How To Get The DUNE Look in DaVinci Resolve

The last two are two plugins, but we can actually do this for free. I just like the look of this paid plugins a bit more, but it's really up to you if you want to do this for free or even don't do it.
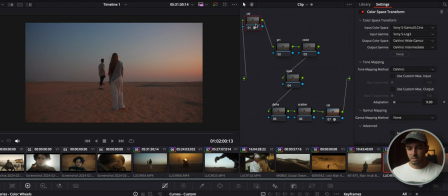280s
Really up to you. So as you can see, this is our shot in Rec 709.
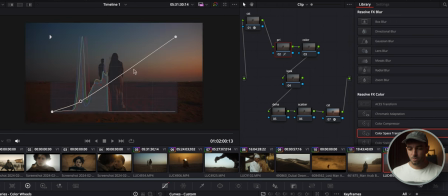285s
First thing we're going to do is create an S curve to increase a bit of contrast with this scene. And we're going to lift the blacks here. See? Just a tiny bit, just to create that faded look that Dune has.
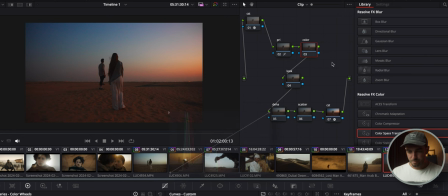300s
Then the next thing we're going to do is go into the color and play around with our color curves. First of all, we're going to bring down the reds a little bit,
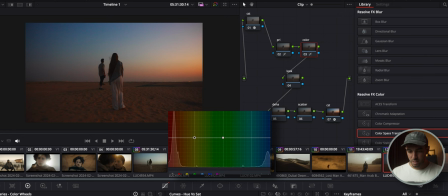315s
and then we're going to go into the saturation and bring down the reds and the yellow a little bit, just to image that. Then we're gonna hop into look first of all to add our LUT, which is desert point. Here you add your LUT and it's gonna look a bit weird, but we'll get to it later.
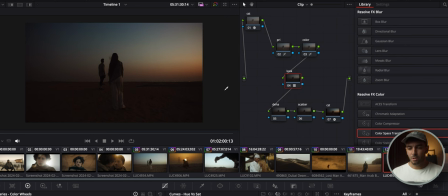334s
So now this is what we have, and we want to compare if it's possible to kind of find a way to, you know, make this look good. So apologize if you hear a bit of noise. My laptop is freaking out as always because I'm using DaVinci.
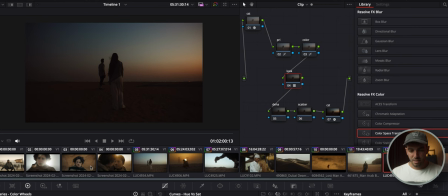349s
So this shot, we want to kind of imitate the look of, I would say, probably this one. So we're just going to grab still. We're going to go back into here, click to gallery, and we have the shot here.
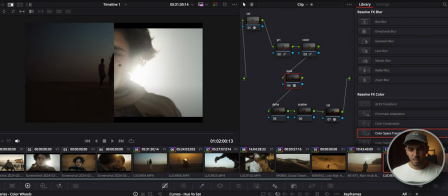363s
So if we double click this, we can see that we can kind of have this as a image wipe, which means that you can drag this back and forth and just check if the color grade is good. So usually I like to color grade like this. Another thing that you can do is go into the waveform.
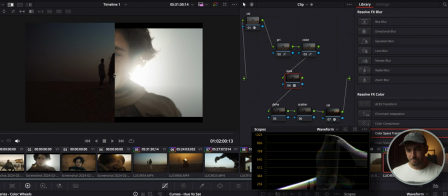381s
You can see the waveform of both images. And if we do move this around, you can see the difference. So the first thing I'm going to do is just lift everything in the first image to make it look the same way in the waveform. So I'm going to go back here. Pretty much
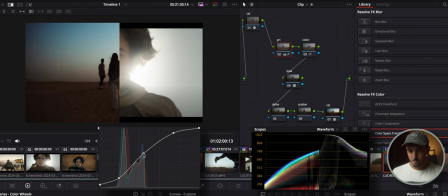402s
lift everything up until we get that beautiful, nice look. I think that's pretty good.
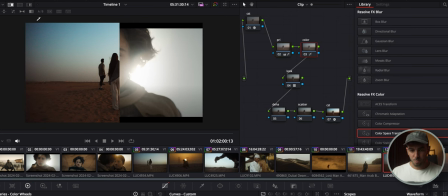416s
Okay, now another thing I'm gonna do is remove the blue because this film has no blues at all. So let's go into the color, remove all the blues. Here we go. Already this looks pretty good. Now, a thing that I want to do, let's go back to the image wipe and just make this a bit. See, there's a bit of too much orange, and I know that the orange in Dune is very subtle, is very, you know, unsaturated.
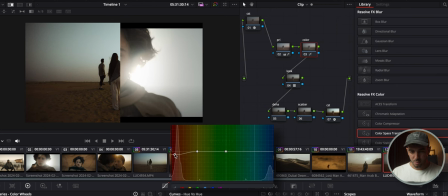442s
So I want to bring the orange down a little bit to the yellow so that this kind of matches this. And then we're going to bring down the orange even more here. Okay. And then the next then we hop into our primaries,
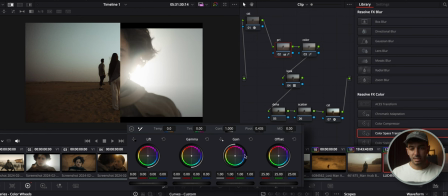461s
and what I want to do here is play around with the highlights to make it a bit more subtle. So let's bring the highlights down with the wheel. Let's bring the
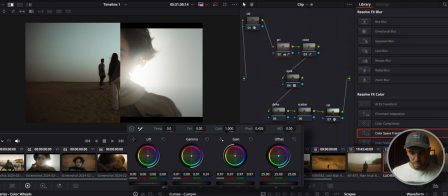477s
midtones up a little bit and bring down a tiny bit of reds just so you don't get that weird red tint. And then we're going to go into scatter, which is our plugin that we use to add
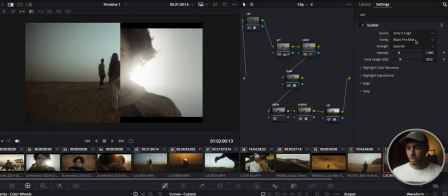492s
this bit of a film bloom. And usually I like to use Hollywood Black Magic, and you can see before and after. Yeah, this looks amazing. And then we're going to go into dehancer.
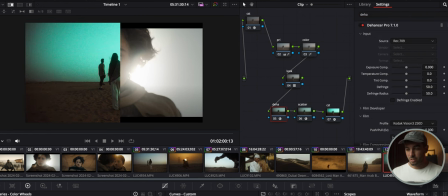508s
I use dehancer for pretty much every single piece of footage that I have.
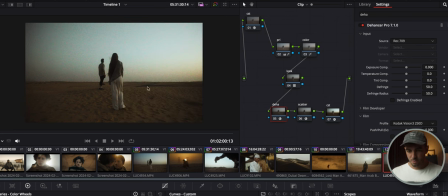514s
So here what we can do is just take this up, zoom in, and it's way too much grain right now.